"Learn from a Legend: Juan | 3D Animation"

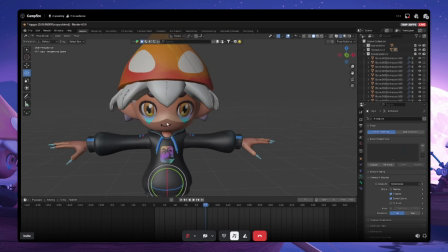250s
So this was Topo. Topo was pretty fun to rig. I had such a fun time rigging him, especially since he was like the main character.
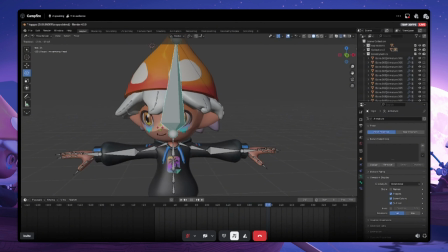258s
It was like something that I wanted to utilize and have him as the main attention of the whole scene.
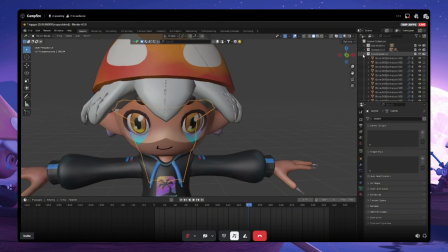266s
Another thing as well is Topo has no expressions.
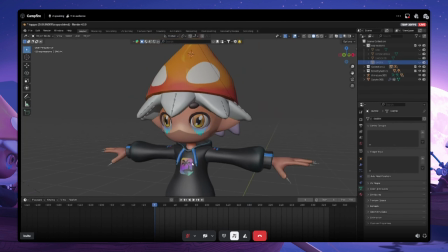270s
Topo, this is how he looks right off the bat when you get him from the Nifty Island assets.
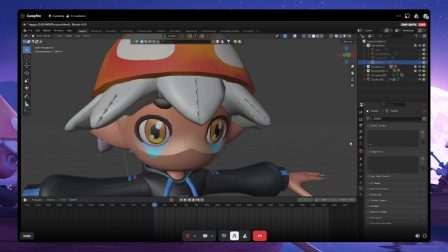277s
So I've done some tricks before where you kind of utilize 2D images. Um, you kind of just make it like as a plane. You subdivide it a bunch of times and you just attach it onto your phase, onto your ball, whatever you want it to have.
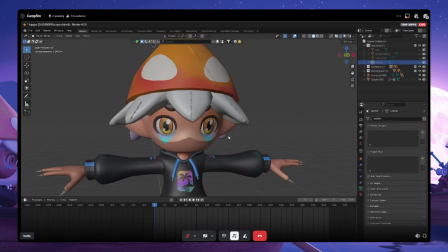293s
And this is just like a little trick that I learned.
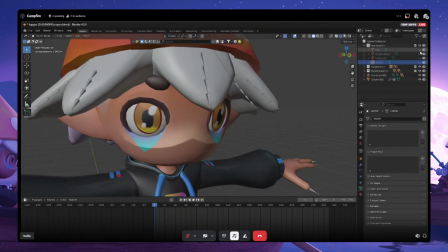297s
from watching YouTube videos and just others that animate and make cool stuff.
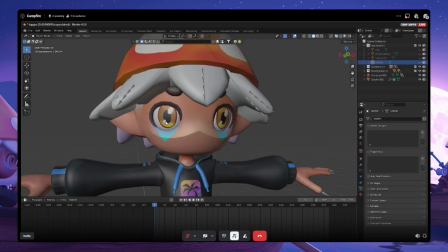303s
So I ended up finding 4 facial expressions, and, actually it was 1,
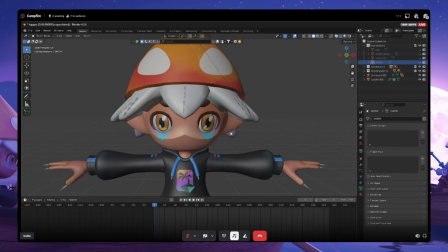308s
and then I went into Midjourney and I generated 3 facial expressions.
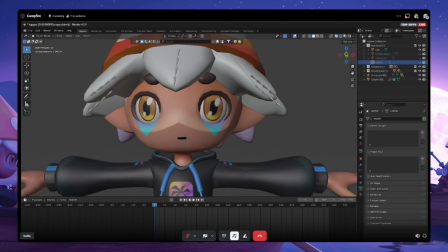313s
So I believe the first one was this one, which was idle, and then I also generated open smile, I generated shocked, and I generated smirk.
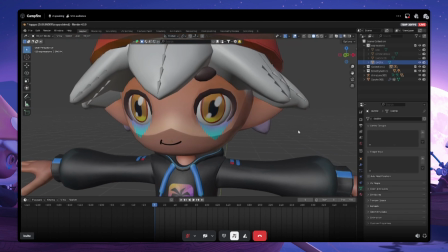327s
So with these little ones, as you guys can see, like just right away with the smirk, it's super expressive.
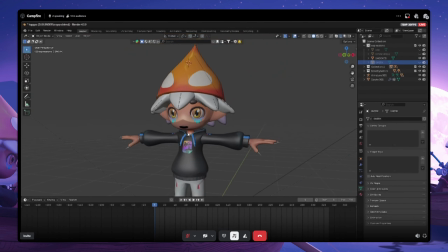334s
Even with the shock, gave him like a really shocked feeling. So that's what I did for my expressions.
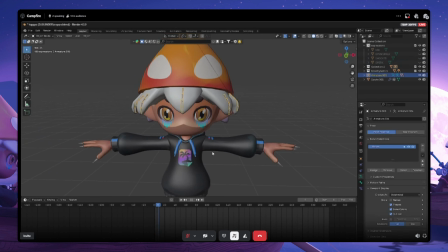342s
If you guys were curious about that. So now we're gonna kind of move out from building the scene.
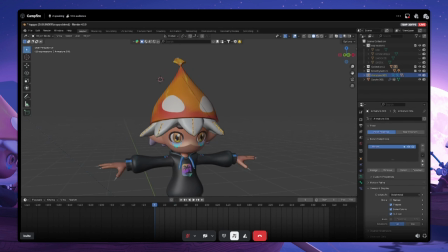349s
So I'm gonna close this. We're gonna open up the first scene that we started off from.
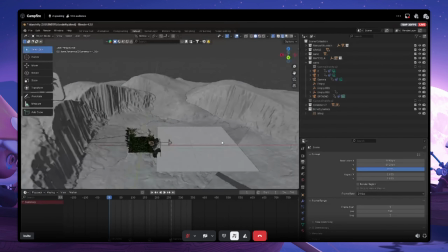355s
So here's the scene, guys. Nothing crazy, nothing wild.
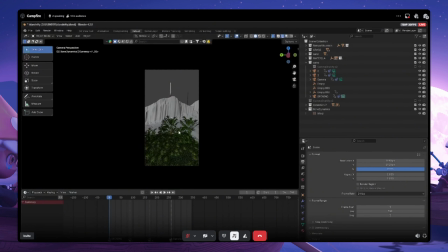359s
Pretty much when I start off with my scenes, I always like to start off with having like a base point of camera where I want to start from. And this one, I kind of told myself like I want to start off with a drone shot, maybe kind of like a movie shot where it's very isolated in the opening.
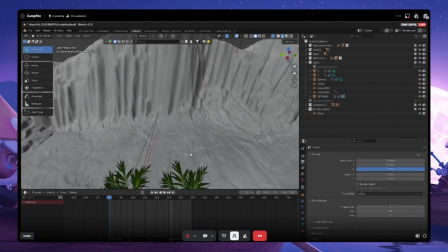378s
And right away, I was just like, cool, I'm gonna start off with an opening shot from the top, have it go down.
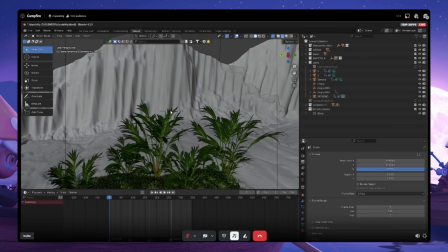384s
And yeah, so I made sure that I pretty much had like a big mountain up here.
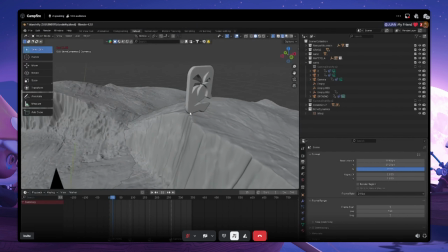389s
I made sure that I had the Nifty Island logo spinning.
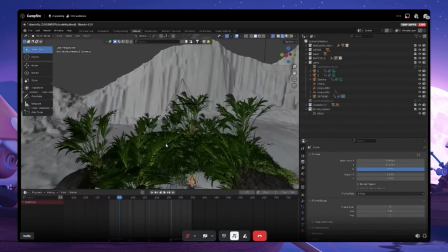393s
I also had some dynamics where we implemented some of the leaves to be moving around with some wind,
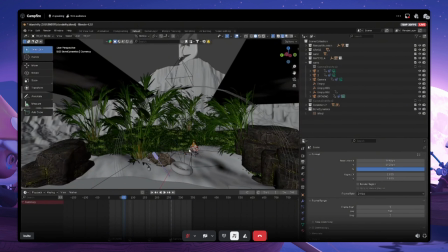401s
as well as the water here was animated. This was nothing crazy.
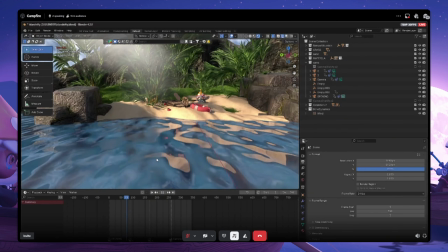406s
This was just a shading animation here. So you guys can see the water is moving.
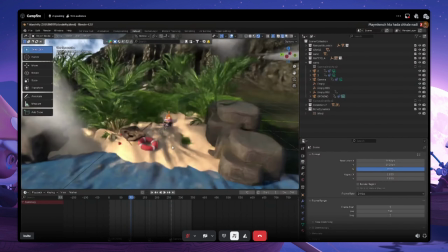413s
So yeah, it was just pretty much messing around with the scene here.
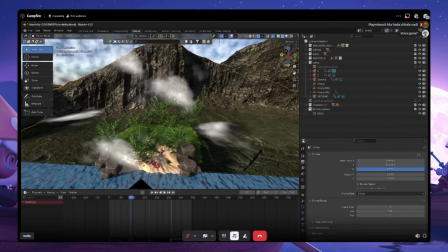416s
Some of these things that you see that are like clouds and stuff, these are just like planes.
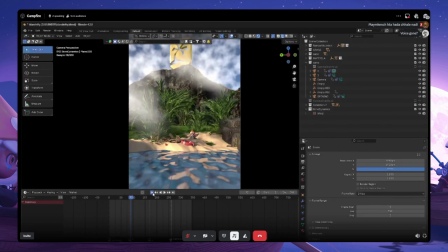422s
They were nothing like volumetrics, to make my scene heavy. It was just pretty much stuff that can look heavy in my scene.
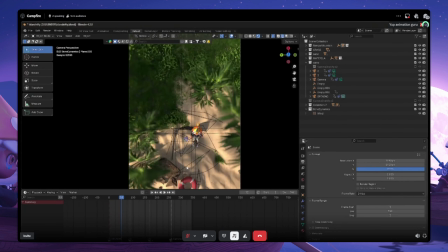431s
But realistically, a lot of these things, they just look really good.
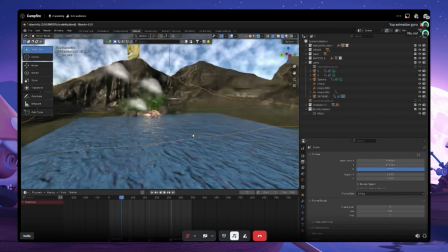436s
And a lot of the times I try my best to optimize my textures or
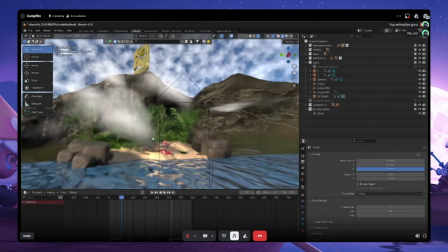441s
my images that I have just to do the best to, run on my PC because I currently have a 3080.
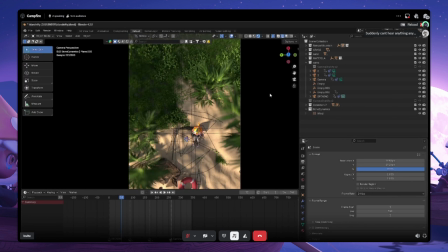447s
I do have a 4080 laptop and hopefully I can get my 5090 soon.
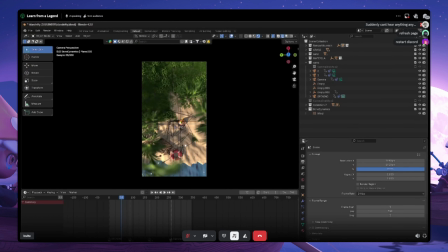453s
So it's just sometimes having a graphics card that can run certain things is sometimes an issue,
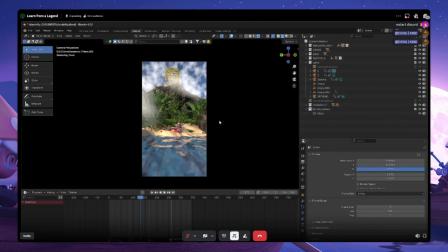460s
but thankfully I've managed, to optimize my scenes just so that, we can work around them way much better.
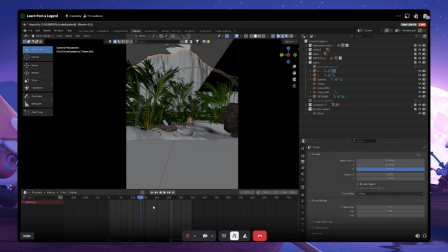468s
So for the first shot for this scene, again, we added just 3 cameras, which was my opening camera, as you guys can see. Then we went to my second camera, which was adding this coming in shot.
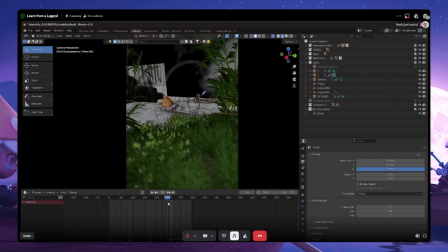483s
For the mocaps, what I ended up using was my mocap suit.
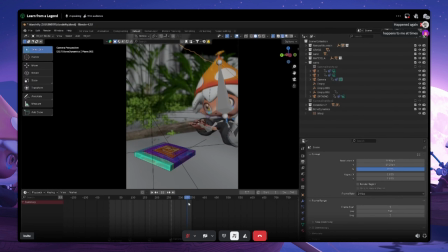488s
In the beginning for this one, I didn't have to utilize my mocap suit just because, again, it's a very easy animation here.
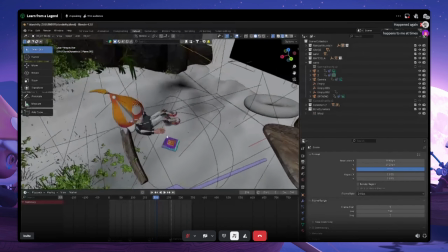496s
My character is not doing nothing wild.